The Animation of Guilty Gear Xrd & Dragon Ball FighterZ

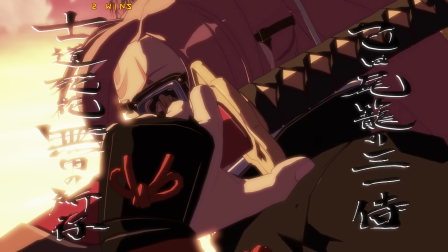733s
Basically, in all things, the Arc System Works team had one edict: kill everything 3D.
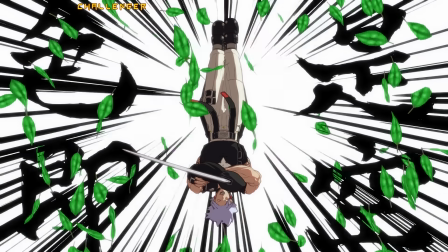740s
If something felt 3D, you found a way to fix it. And as I have hopefully made clear at this point, the solution was, more often than not,
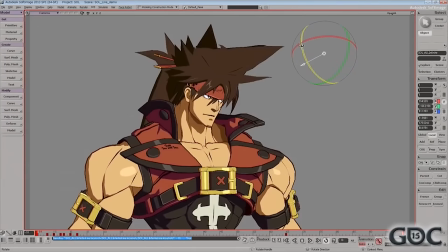748s
quality tools and an extraordinary amount of brute force to sculpt the character model, and the shading, and the posing,
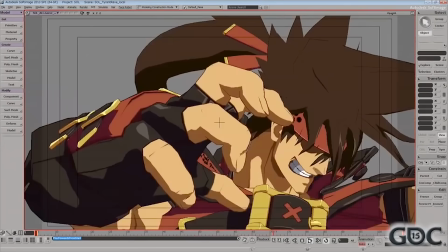756s
and the effects, and even the lighting, if necessary, frame by frame, until the entire game looked like a series of hand-drawn images.
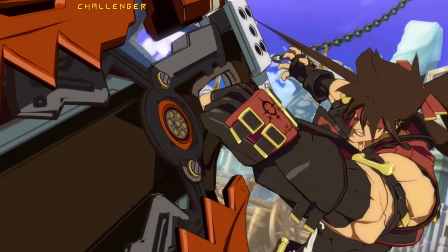764s
Just like with traditional animation, everything on screen had to be an intentional and artistic choice, not a computer's automated solution.
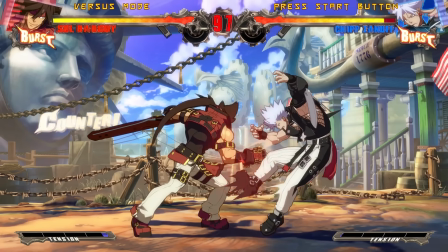772s
And the results? Well, a lot of folks, myself included, didn't even immediately recognize that this was a 3D game when we first saw it.
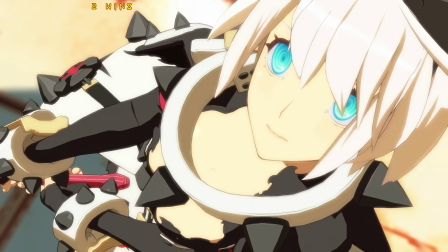781s
Usually, it wasn't until we saw the camera move for the first time that we stopped and said, wait a minute, no way, has this been 3D the entire time?
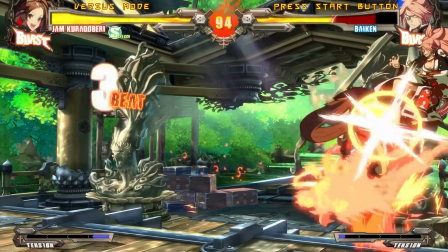790s
Guilty Gear Xrd may not always succeed in fooling your brain into thinking it's looking at a 2D fighter, but still, this is an amazing achievement.
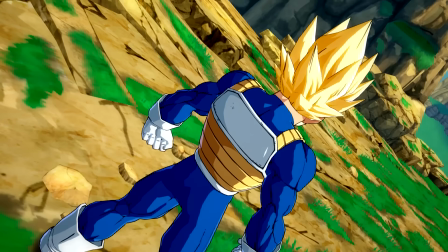798s
And that was just their first try. For their next attempt, Arc System Works would face an even greater challenge,
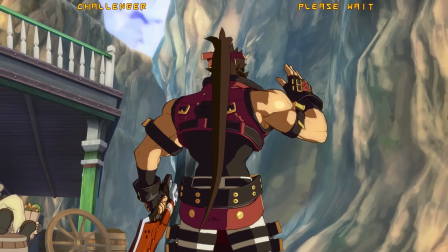805s
because creating a convincing faux 2D anime aesthetic for your own original property is one thing,
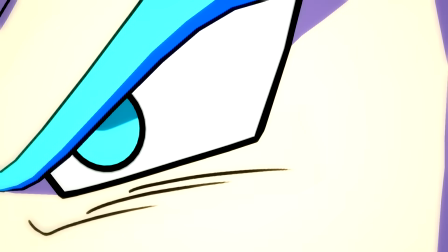812s
but emulating the look of an established and beloved anime series, that adds a new layer of challenge.
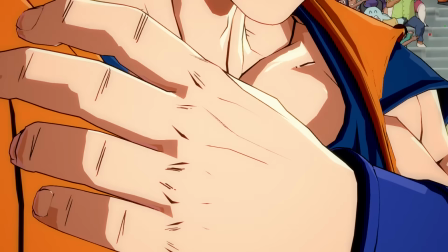818s
This time, Arc System Works couldn't just recreate an anime look.
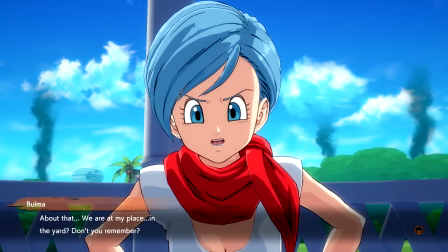822s
They had to successfully nail Dragon Ball's unique aesthetic, and stay true to the animation of characters that their target audience had likely grown up with.
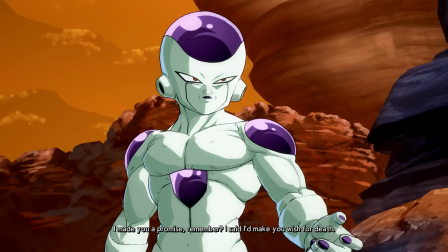831s
And on top of all that, they actually needed to make it look better than those old anime series.
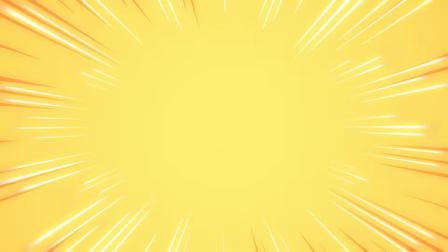837s
They had to replicate what a nostalgic DBZ fan sees in their head when they think back on their favorite moments from the show.
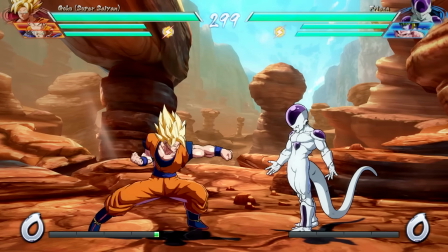845s
And as one who did not grow up with Dragon Ball, I confess that I cannot speak authoritatively on this one,
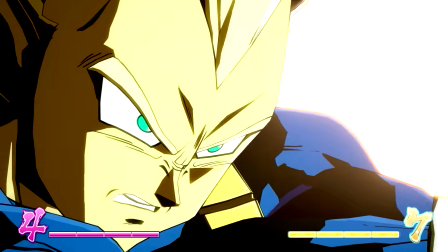850s
but if the level of delight I've been hearing from Dragon Ball fans over the last year is any indication,
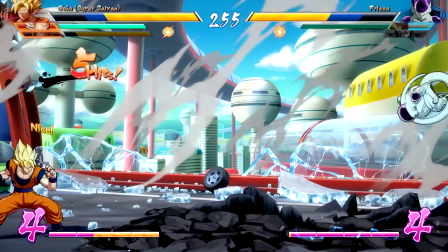856s
I'm gonna go ahead and guess that they did pretty good. And I really love seeing the subtle differences in approach and style between these two games.
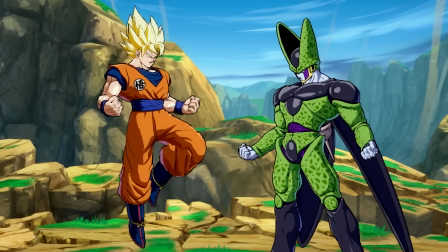864s
Like, for example, Dragon Ball FighterZ has a different approach to smears,
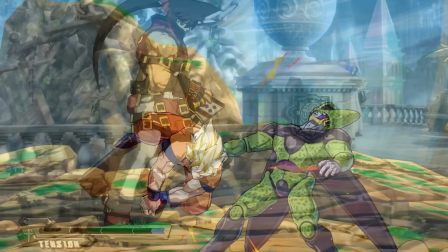868s
relying more on those classic old-school speed lines instead of Guilty Gear's smooth, stretched-out, solid shapes.
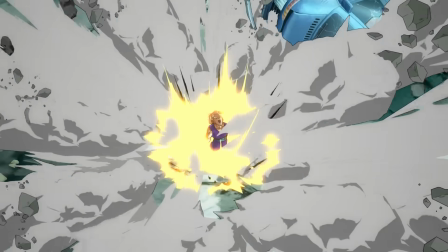875s
I love all of the Dragon Ball-influenced posing on these characters, and most of all,
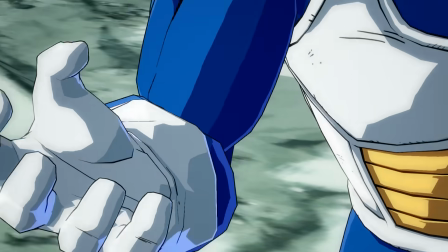880s
I love that the animation in this game has slightly lower fidelity than the previous game in order to
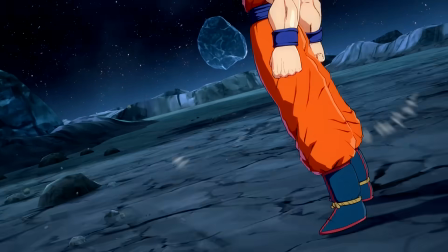886s
feel more true to the source material. It's in the way that the Dragon Ball fighters hold their poses for seconds
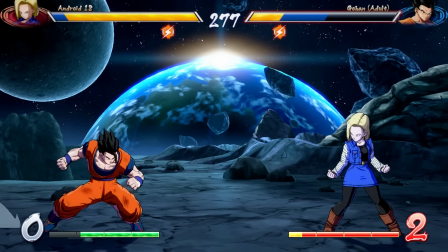892s
at a time with only their mouths moving, the way they'll hold on a single frame longer than the Guilty Gear Xrd fighters will,
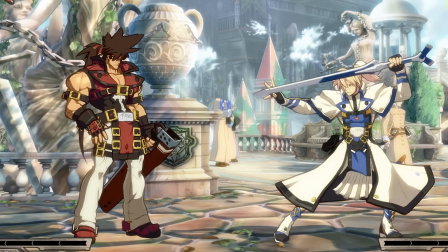898s
or, okay, look at Soul Bad Guy's idle animation. His name's Soul Bad Guy, by the way.
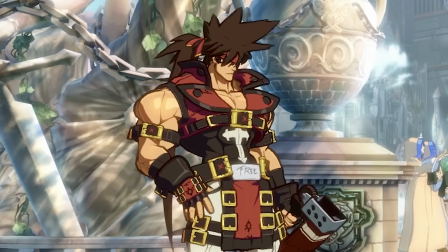903s
Guilty Gear's bonkers, but yeah, look at his breathing. You see that expansion in the chest, the way it stretches out that buckle strap on his clothes? That is a level of subtle motion fidelity that you are not gonna see very often in a show like Dragon Ball.
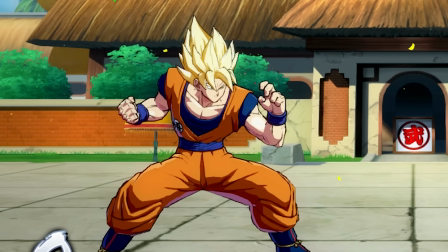918s
And you won't see it in Dragon Ball FighterZ either, because it just wouldn't look right.
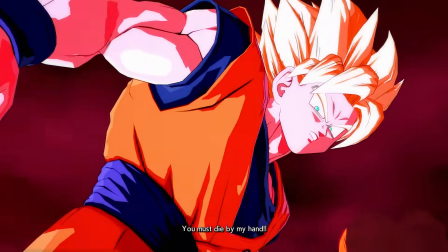922s
And the really exciting thing is that this whole approach Arc System Works has developed is still relatively new and unexplored.
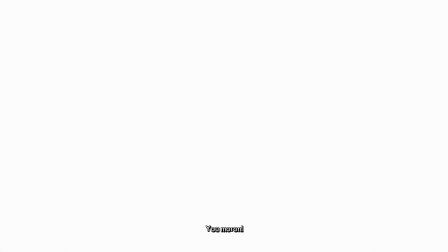930s
I mean, they've only really done this trick twice so far. But their third attempt is on the way.
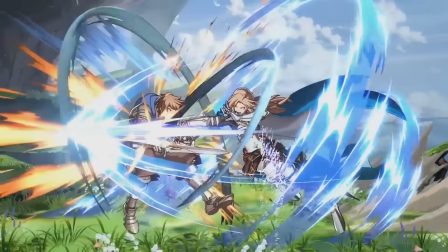936s
The upcoming Grand Blue Fantasy Versus looks to bring yet another subtle variation on the anime aesthetic.
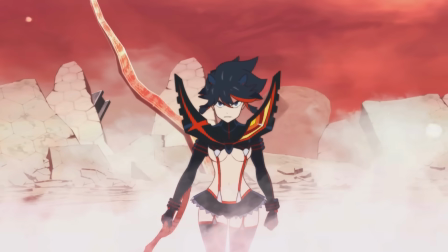942s
And Arc System Works is also the publisher for that new Kill La Kill fighting game that just dropped.
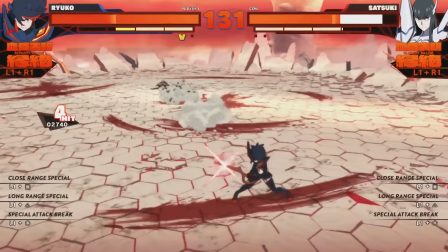947s
Granted, actual development duties for that one seem to have been handled by A+ Games, the same folks who made that also very nice-looking Little Witch Academia game,
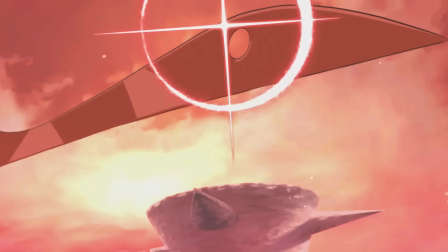956s
but I can't imagine there wasn't at least some knowledge sharing happening between these two studios.
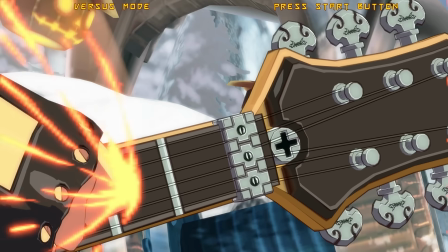962s
If there's one thing that the production of these games shows, and it's something that Motomura has said himself,
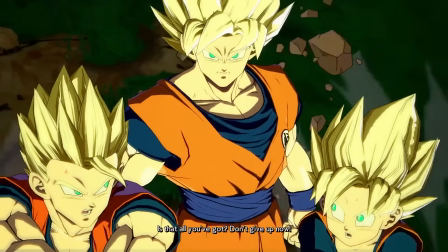967s
it's that achieving this look wasn't about developing some new, never-before-seen technology.